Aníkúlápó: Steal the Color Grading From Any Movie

I'm not convinced, because he did say he cannot recall every single part of it, but I feel like there was some form, even if it wasn't like full on digital makeup, it could have been a soft effect filter on the lenses.
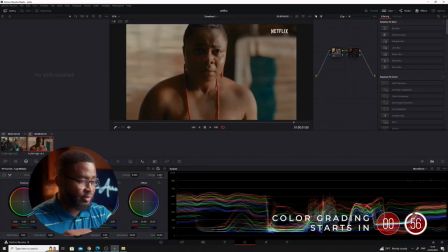In DaVinci Resolve, there's the mid details.
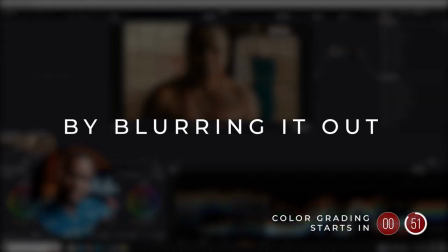By reducing the mid details, we're actually smoothing out the mid tones, which is where the skin usually sits.
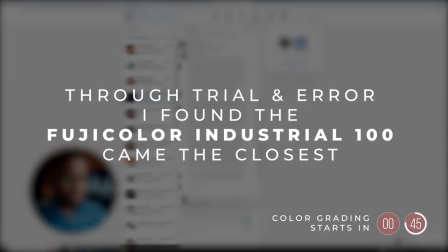And then finally, with regards to film profiles, he couldn't mention a particular one.
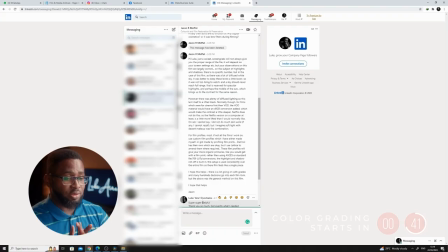This guy is good. He actually used a software, it's called Lattice.
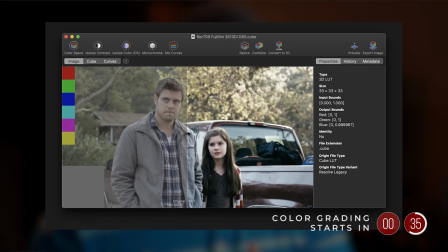Lattice can actually take a film emulation lot and actually tweak it to work for what he wants to do. So this part is beyond my current. So now with these observations and with this research and with this information that Jason has been so wonderful to give us, I am now going to take this footage. Hey, he's wearing blue.
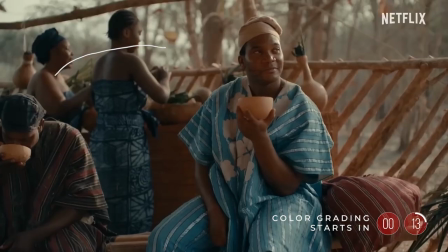I intentionally wore this blue shirt, even though I don't like it, but and there's some brown behind him and there's some brown behind me. So, and we're going to apply some of these things that we'll talk about, and we'll see what I come up with, and I will be sharing with you what I discovered, what I did, what I didn't do by the time I'm done. All right?
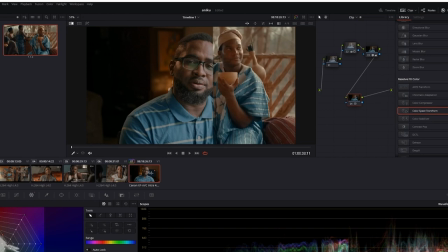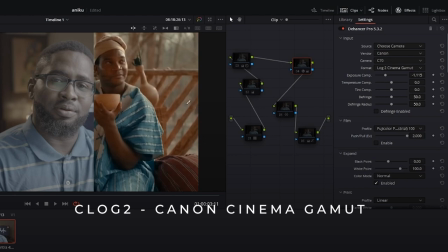So we started from here, log, using the Hanser Pro.
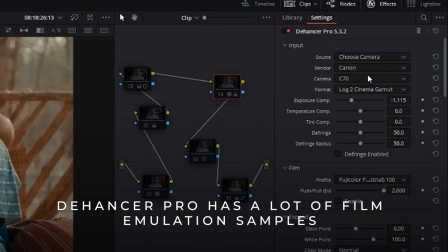So it's specific to our C70 and our log to cinema gamut.
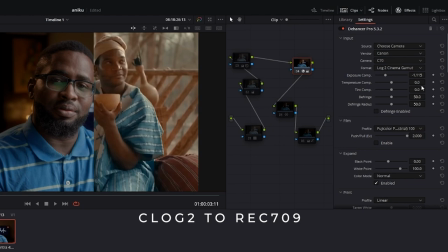So from here, we brought it down to this, adjusted the exposure, and then we went ahead to apply Fujifilm Fuji Color Print Industrial 100.
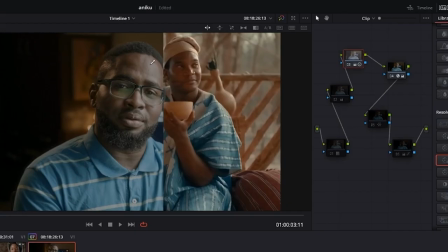Listen, we made some adjustments to our shadows to try and balance out the contrast as much as we could.
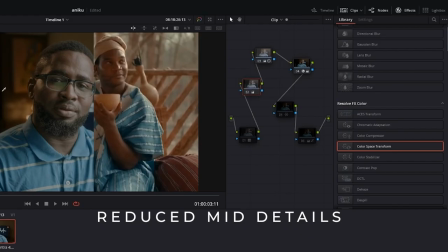We added that little bit of smoothing to our skin. We worked on that.
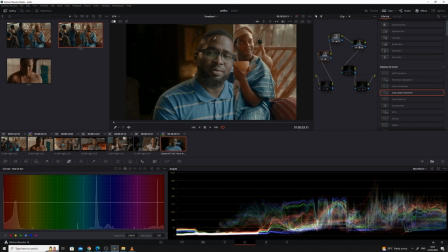Then in order to push out some of the green and just bring out more of our skin tone,
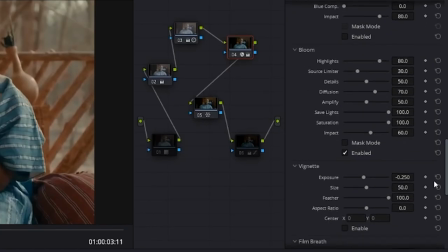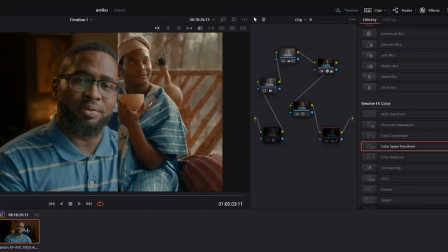the bloom is there, I forgot to mention that. And then finally, to have that overall sort of wash, we pushed a little bit more into. Looking at it now, I feel like my overall image is a bit too saturated, so I just dialed down the saturation just a little bit more. It's not perfectly there, but I think we came close. I tried. So that is it, guys. What do you think? Did you do a good job? Does this look like Aníkúlápó? If you found this video helpful, be sure to give it a thumbs up and subscribe to this channel if you haven't already, and make sure you hit the bell icon so that you actually get notified when the next video comes out. Thank you for watching, and bye.